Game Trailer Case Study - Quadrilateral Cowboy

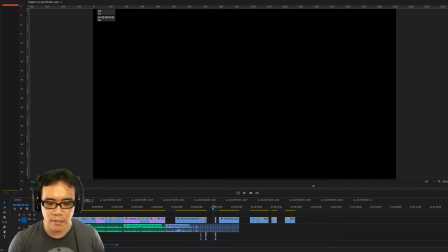So here I was just experimenting with just adding sound effects to go along with the tick-tock, tick-tock.
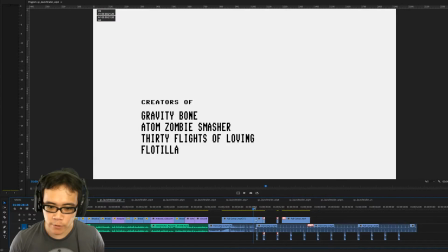And then for the next sequence, I just experimented with that a little bit more. I just wanted to see what it would sound like.
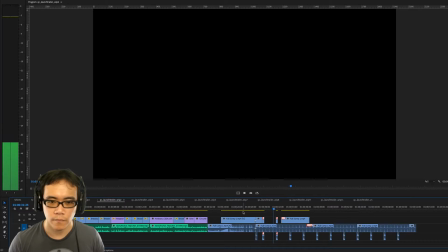Yeah, so that's just me playing around.
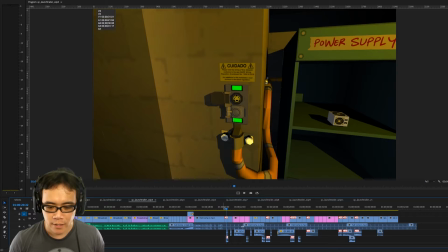And then over here is where I just start putting in more and more stuff to see how this sounds when I just add a variety of different sound effects.
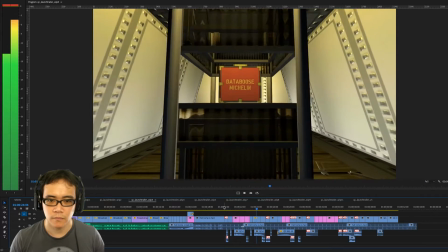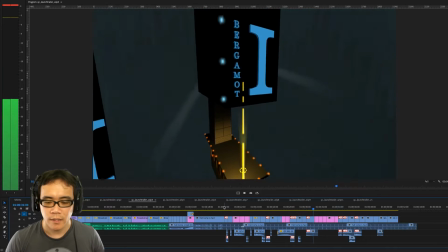And you'll see, like, by itself, it's pretty cool, but it's kind of empty.
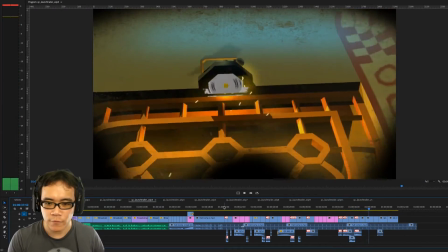So that's why later on we decided to add the voiceover on top of this, so then that it just feels more cohesive.
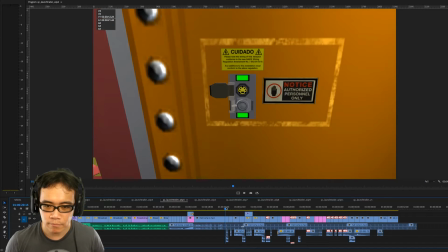Because just by itself, it's kind of cool, but it's kind of not really interesting enough on its own.
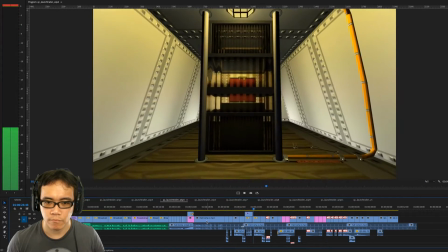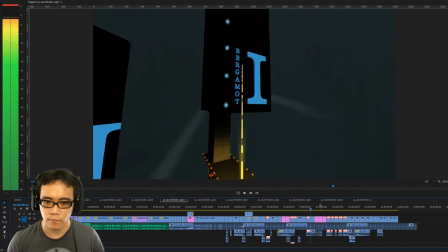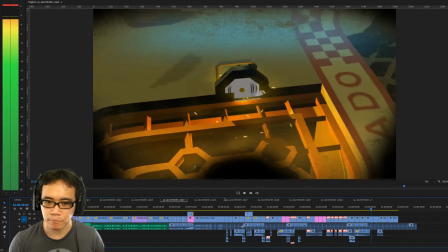You can see it's adding different ideas. And some of these made into the final cut, some of them did not.
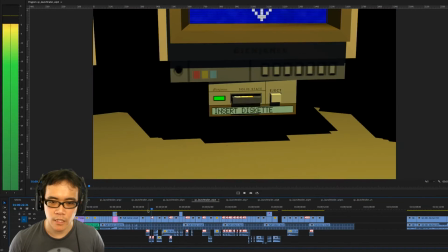Here I was adding the book.
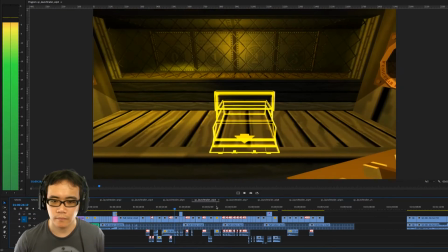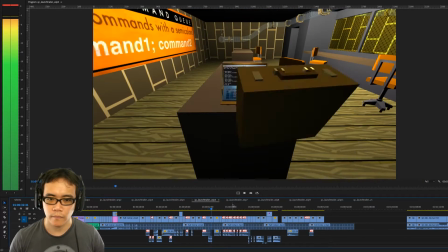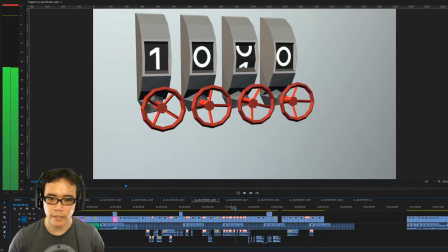Start adding the lasers there.
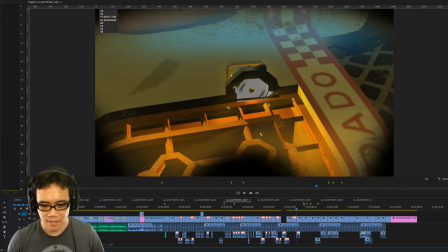And experimenting. And also this was a very quick turnover for this trailer.
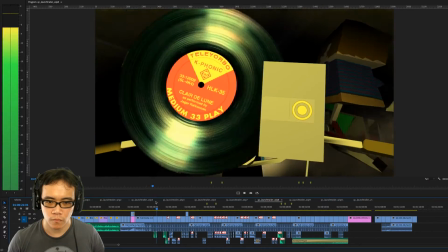I think I did this whole thing in 5 days. And a lot of this stuff is just temporary capture.
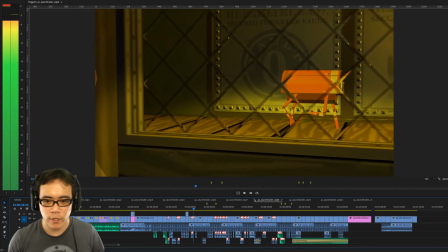Some of this made into the final cut, but others are maybe not quite in sync the right way, or the composition's not quite right, so I had to go back and recapture them.
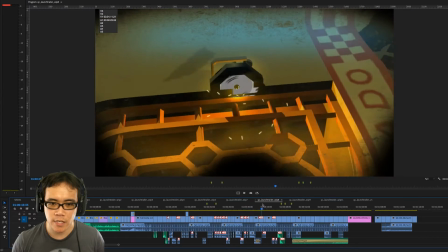But this entire section is actually a lot longer in these early cuts,
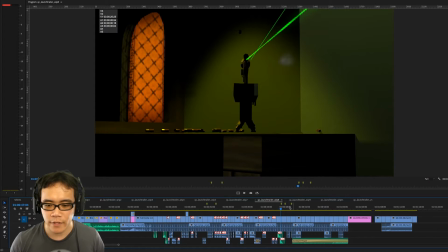because I didn't have anything stopping me from
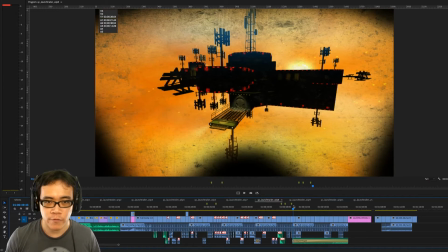putting anything in, because I didn't have like a voiceover that was a finite length, which would have made me stop at a certain point.
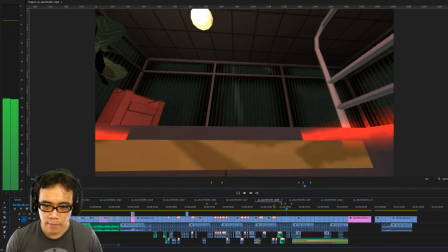So there's all these sections that I just kept on going.
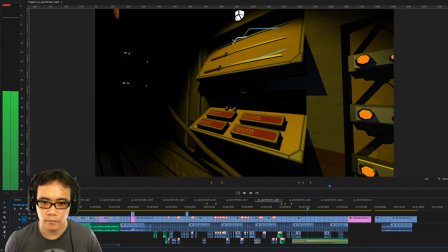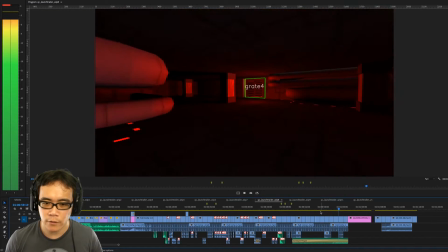And here I'm trying out this sort of thing with a modem to use like as a rise to finish off the trailer.
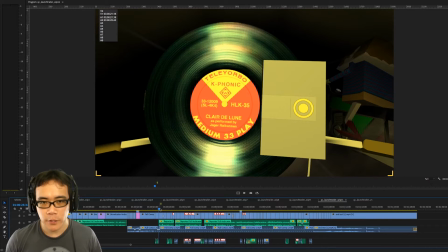And then so what happened when I got the final voiceover was the end section was a lot shorter,
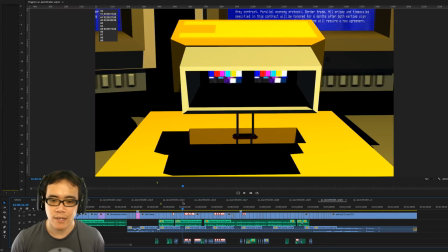so what I had to do was just go through a lot of my old sequences and just take out the most interesting shots from every single one.
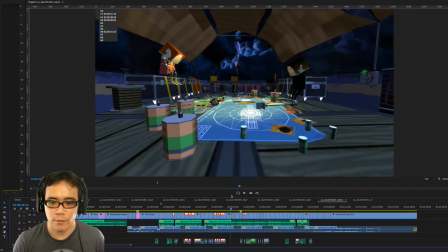So there are a lot of shots which got cut because maybe they were kind of redundant,
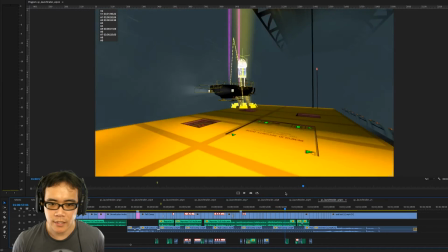and I just took things that were really, really interesting, like these stunts and the swords, of course.
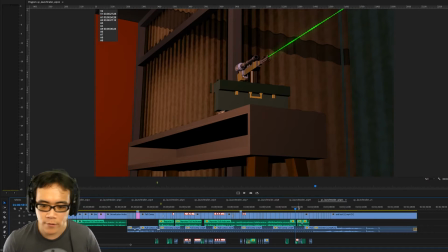You gotta show swords if you have them. This gun.
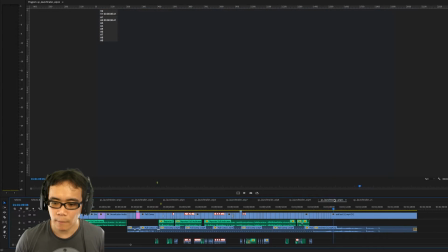And then Jake figured out this ending here, which was a really nice way to finish things off.
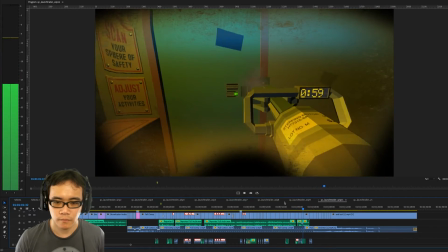Nowhere is beyond their reach.
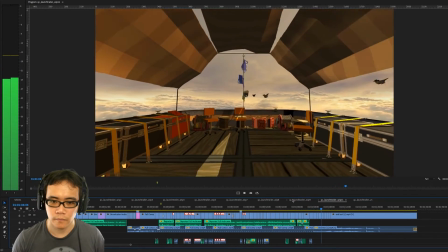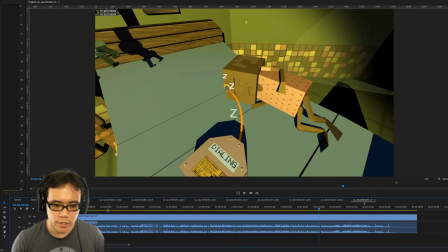Yeah, and then just the other thing that I tried to do through this entire thing was
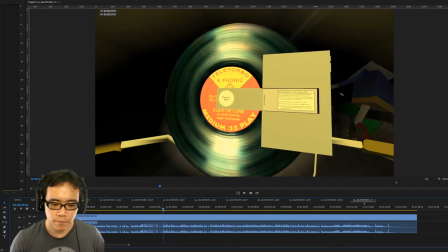just try to keep things as centered as possible. which I usually try to do that anyway,
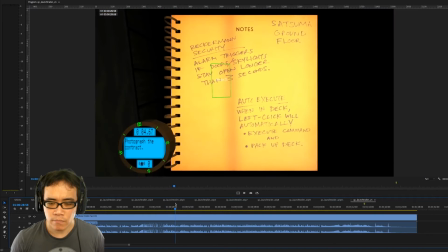but just keep them as centered as possible
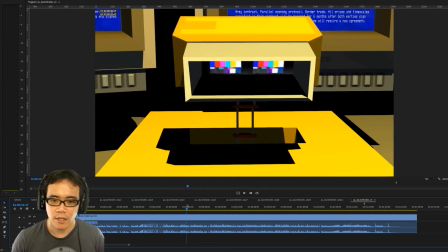because I knew these were going to be really fast cuts and I didn't want the audience's eyes to have to adjust pretty much at all.
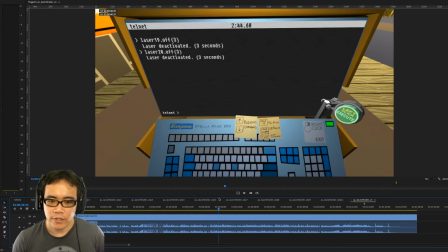So everything is just very, very centered.